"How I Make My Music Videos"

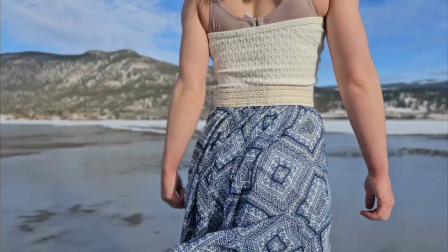And so what I had was blue ice, and so I had like scoped out the landscape the day previously,
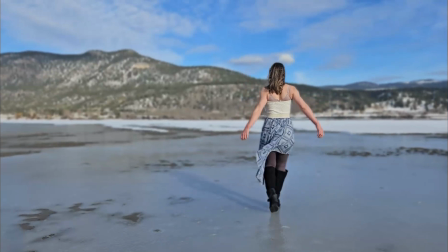and I'd seen how beautiful that blue ice was, and so I picked a bluish dress,
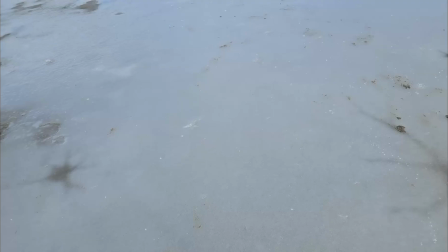and thankfully I had some beautiful sun, and so that shot of me on the ice there is one of my favorite shots that I've ever done,
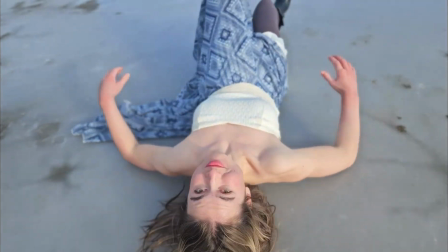because I was able to play with the blue color in the dress and on the ice,
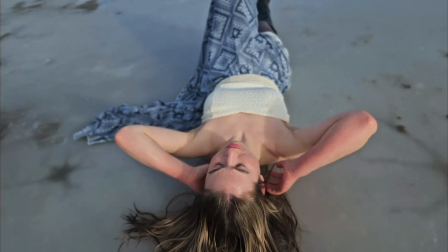and it looked great with the sunshine.
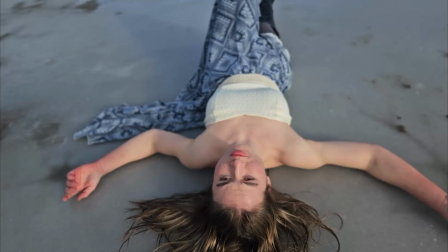And what I did again was color correction, where I took what was already existing and I amped up the colors even higher.
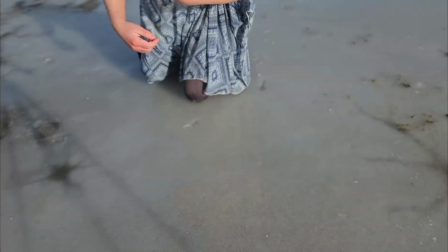So yeah, that's basically it. What I do to get the video, like the lyrics and the video together, is usually I use like a laptop or like another phone to play my music, and then it's really hard.
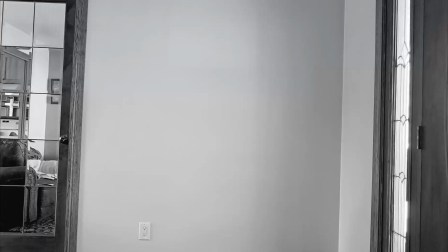The hardest part usually is the beginning of the video, because what I do is I tend to start my music and then I have to run, slide into position,
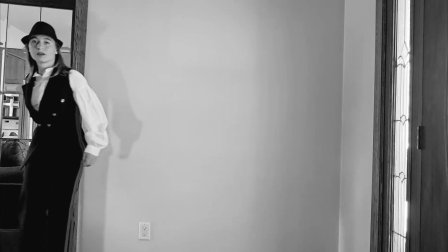and start to sing or lip sync right when the audio starts.
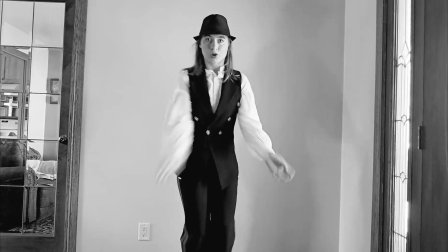And for many years that has been a pain in the arse to do.
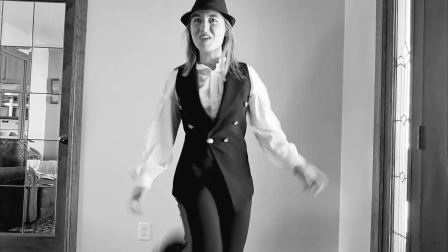When I first got started, I had no way to transport music outside,
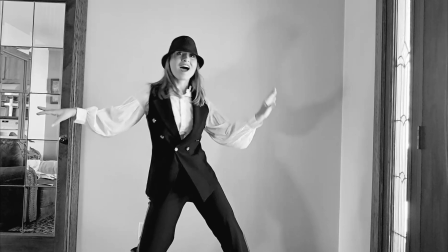and so what I would do is I would blare my speaker inside as loud as I possibly could, and then I have a 2-acre property,
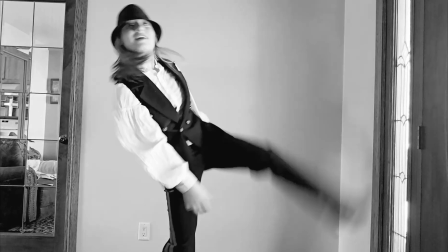so I would run the length of my property to get where I wanted to be,
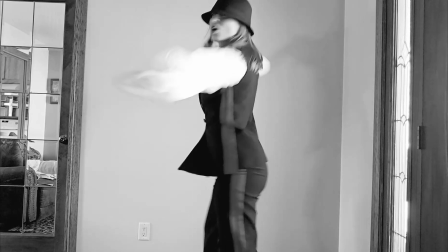to hopefully sync up the audio and the visual together. I have since improved that system. But yeah, that's generally it. I stand in front of a camera. I try different angles, and I lip sync. Sometimes I do sing with the audio. I try. If you're just starting out, I would definitely suggest lip syncing, because when you start to sing with the audio, you don't necessarily hear the audio when you're singing. So sometimes it can be a little bit messy trying to sync up those things. And then from there, once I got it all filmed, I shove it onto my video program.
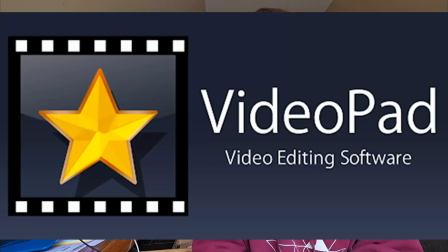The video program that I use is called VideoPad. It again is another one that generally, it's novice, but it's good.
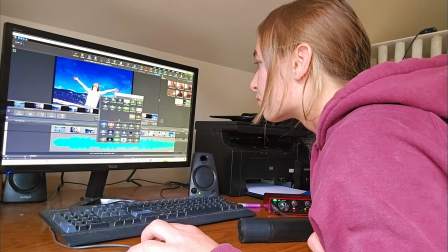Yeah, and I take the audio and I sync it up with the visual, and I throw on a bunch of effects, color correction.
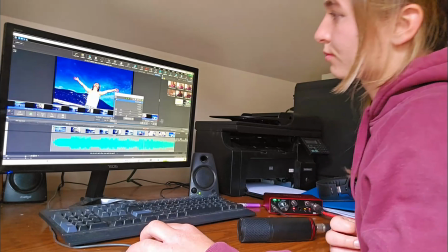If you can see my later videos, you can see how much I've kind of been just dabbling with effects and playing with that,
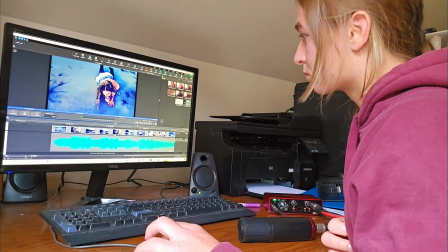and been happier with the videos that I have been spewing out
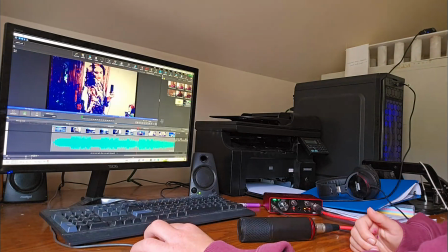recently. And yeah, once that's done, I export it and I upload it on YouTube, and that's pretty much my whole process. Yeah, that's it. I hope you enjoyed this little video. Not really a tutorial, just a kind of behind the scenes sort of vlog as to what I do and how I make my music videos. Thank you for being here in this community, and it's fun. It's really cool to share my artwork here, and it's really great to hear feedback from all you guys and just have this artistic platform. I have been trying to do several music reaction videos. Unfortunately, YouTube is blocking them at the moment, so I will see how many of those I can get out to you in the coming weeks, but it really all has to do with YouTube either allowing it or blocking it. But other than that, I hope you enjoyed this particular small little spontaneous vlog of how I make my music videos. Okay, take care. Goodbye.